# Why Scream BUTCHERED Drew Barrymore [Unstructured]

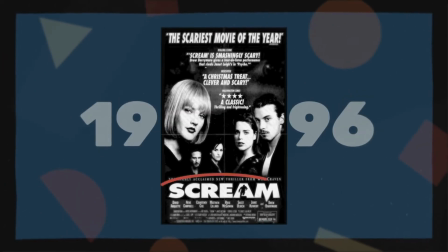This is a newspaper ad for the 1996 movie Scream. Notice Drew Barrymore takes up the most space. And yet, when you watch the movie, her character, spoiler, dies at the 12-minute mark.
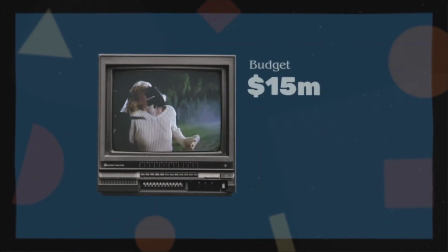It seems like audiences should have felt tricked and upset. And yet, Scream is one of the most profitable slasher movies of all time and is now a cult classic.
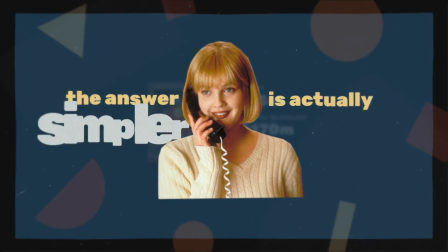So how do they pull off killing their star? The answer is actually simpler than you think, and once you know it, you'll start seeing it everywhere.
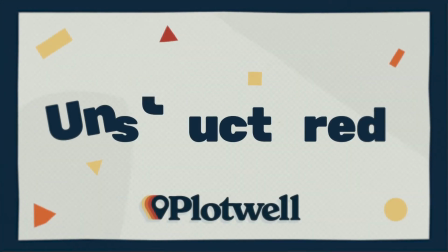So let's talk about how they broke the rules and why. This is Unstructured by Plotwell.
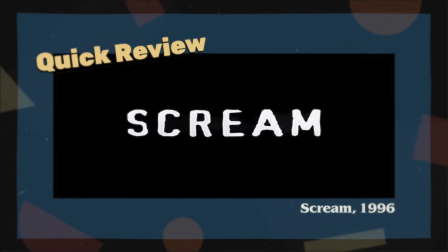In case you've forgotten, Scream is a classic horror movie about serial killer Ghostface terrorizing a town.
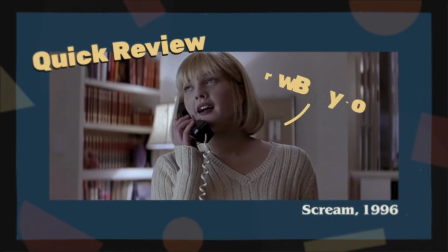The movie starts with Casey, played by Drew Barrymore, at home.
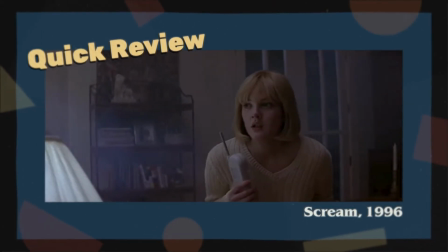She receives a call from a creepy voice, and in the next 12 minutes, Casey is chased around the house, she and her boyfriend are killed, and her parents discover her body.
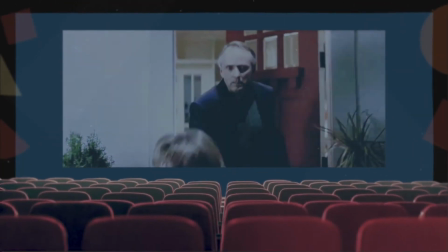If you watched this movie in theaters in 1996, you'd probably be confused.
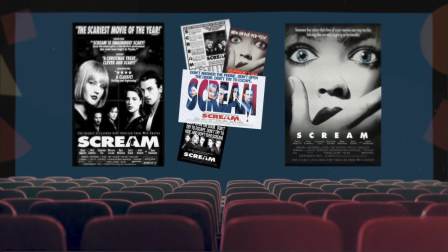On top of the newspaper ad, many promotional materials featured Barrymore, like the poster, and even the trailer was cut to make it seem as though she appeared later in the film.
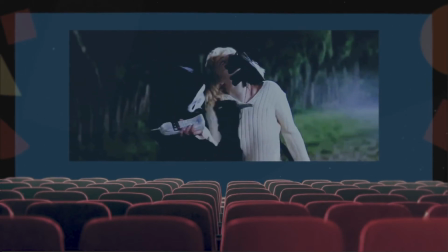And yet, here you are, 12 minutes in, and the star of the movie is dead. In fact, in the next shot, we're introduced to Sydney, the true main character, and from here the story begins.
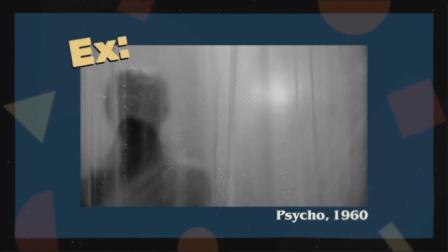There are many movies that kill off a major character like this. The closest example is Psycho, wherein director Hitchcock famously killed off his main character in the middle of the movie.
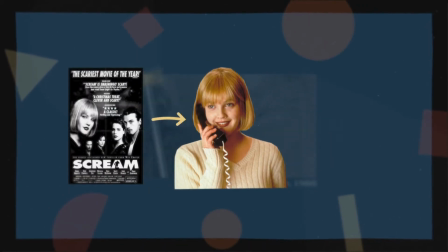So how did Scream get away with marketing a film around Drew Barrymore, then killing her off so early?
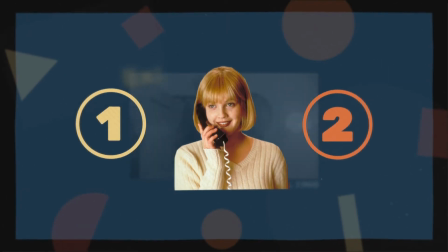The answer is two-parted, and the first part is that this is actually more common than you think.
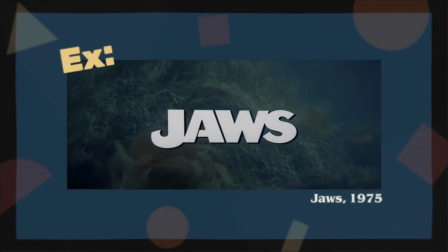Check out the start of Jaws as an example. We start with a bunch of teenagers hanging out on a beach.
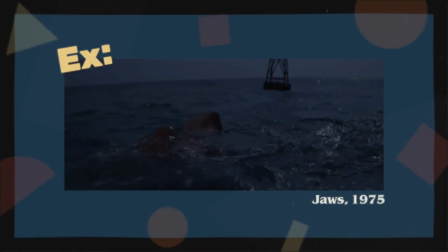A girl heads off to swim, and, wouldn't you know it, the giant shark that's hanging around the beaches gobbles her up.
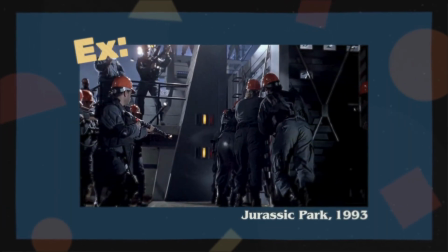Or look at Jurassic Park. We start with workers loading a cage with a velociraptor, and, surprise, the dinosaur attacks and kills one of its handlers.
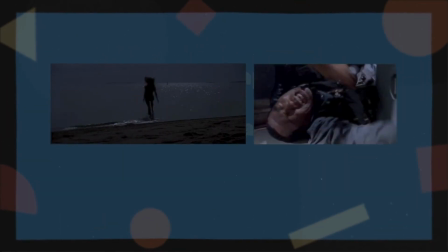So what's happening in these examples? In both, the story starts with a kind of prologue that introduces the villain.
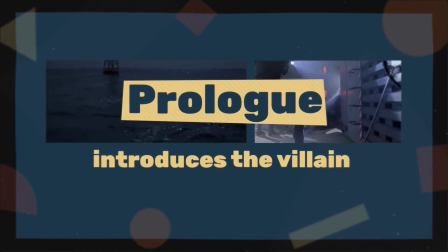This is a relatively common story structure technique that we call the glimpse of evil.
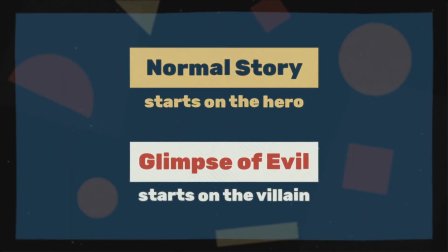Instead of starting on the hero, we start on the villain. These examples include a death, but that's not always the case.
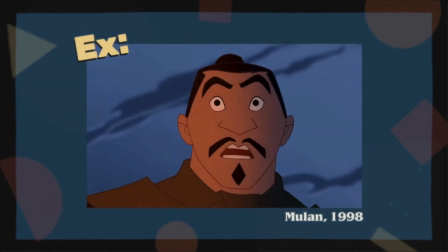Check out Disney's Mulan and you'll see a glimpse of evil as the story starts by introducing villain Shan Yu attacking the Great Wall.
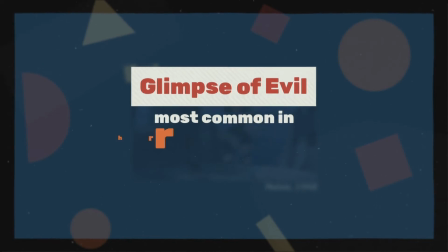The glimpse of evil can be used in many ways, but it's most common in horror and action movies because it starts the story with a bang. It also sets the stakes and shows us what the hero is up against. Scream is doing the same thing.
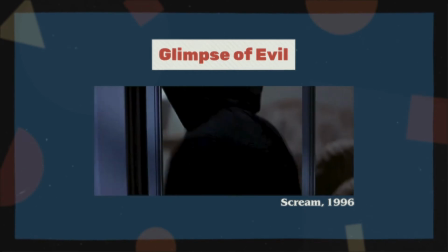The 12-minute scene with Barrymore is a glimpse of evil that introduces us to Ghostface, the movie's villain.
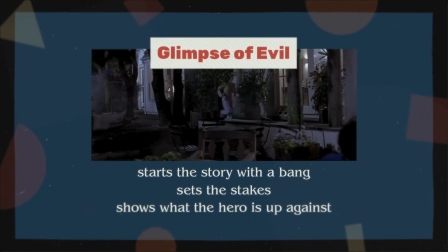It starts the story with a bang, sets the stakes, and shows us what the hero will be up against. Only, unlike in our other examples, it kills off who we believe to be the hero. So why didn't this hurt the movie?
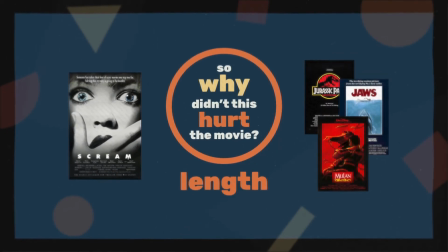The big difference between Scream and our other examples is length, and this is the key to how they got away with killing Barrymore and the second part to our answer.
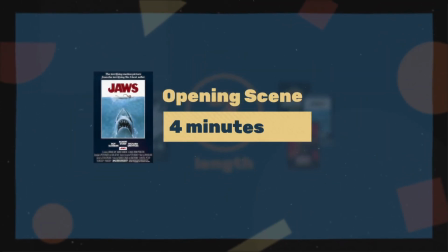In Jaws, the opening scene is just under 4 minutes. In Jurassic Park, it's under 3.
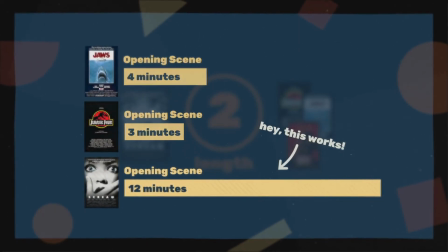Compare this to Scream's 12, and you'll see why this scene works. Viewers didn't feel cheated because they spent a significant amount of the movie with Barrymore.
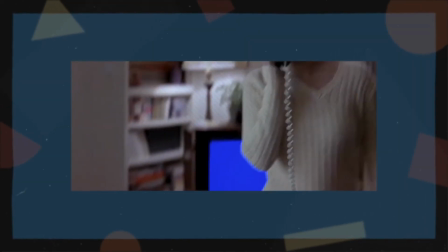The opening is almost a short film in and of itself, and takes up almost an eighth of the total runtime.
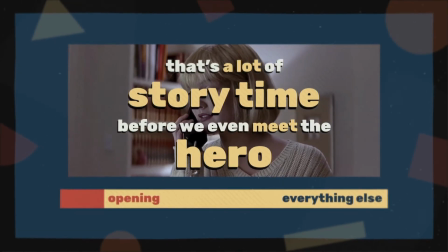That's a lot of story time spent before we even meet the hero. So to keep us hooked, Scream made us believe that Barrymore was the hero.
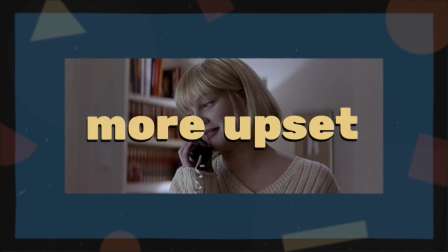You could argue we would feel more upset if we spent this long on a character we knew wasn't the hero.
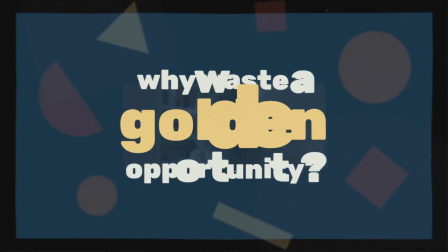Sure, the scene could have been shortened, but why waste a golden opportunity? Instead of a traditional glimpse of evil, Scream opted to deliver a double whammy,
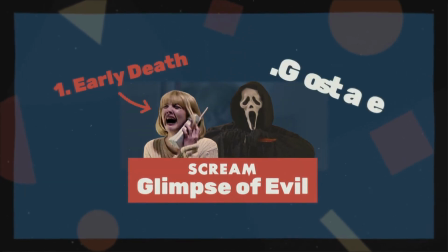not only shocking us with Barrymore's early death, but also introducing Ghostface in an unforgettable way.
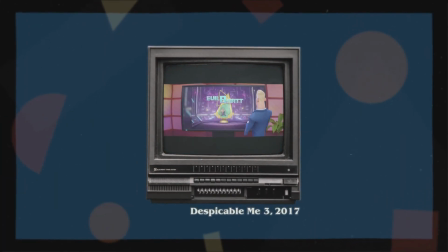Next time you watch a movie, see if it starts on the villain. And if it does, keep an eye on the clock.
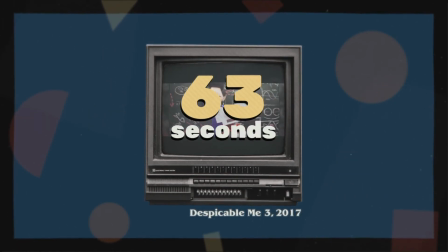Chances are, if the scene works, it's probably short. We don't want to feel like we're wasting time at the start of a story.
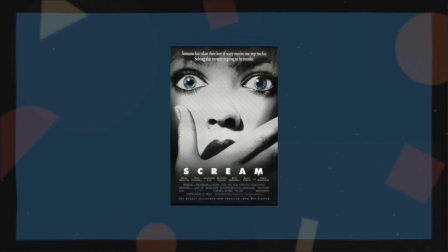We want to meet the hero quickly. So part of the reason Scream works is actually because of the tricky marketing.
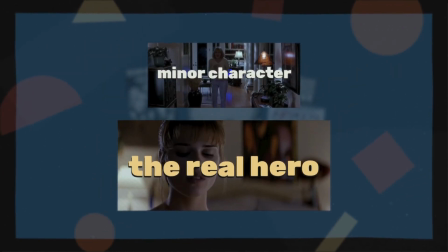We don't feel like we're treading water with a soon-to-die minor character. We feel like we're already racing into the story.
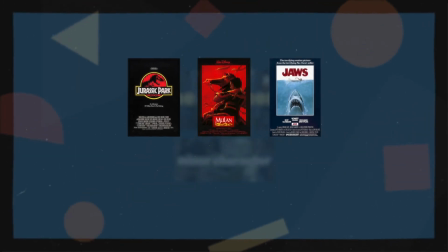And because we've seen glimpses of evil before, we're not upset when Barrymore dies because this makes sense.
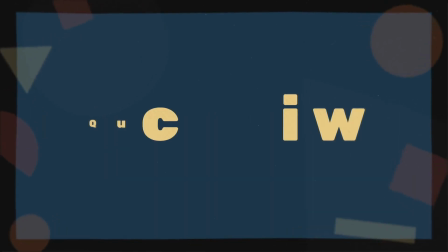It's just a prologue, and now the story can really begin. So even though Scream butchered its star, it did so for a good reason.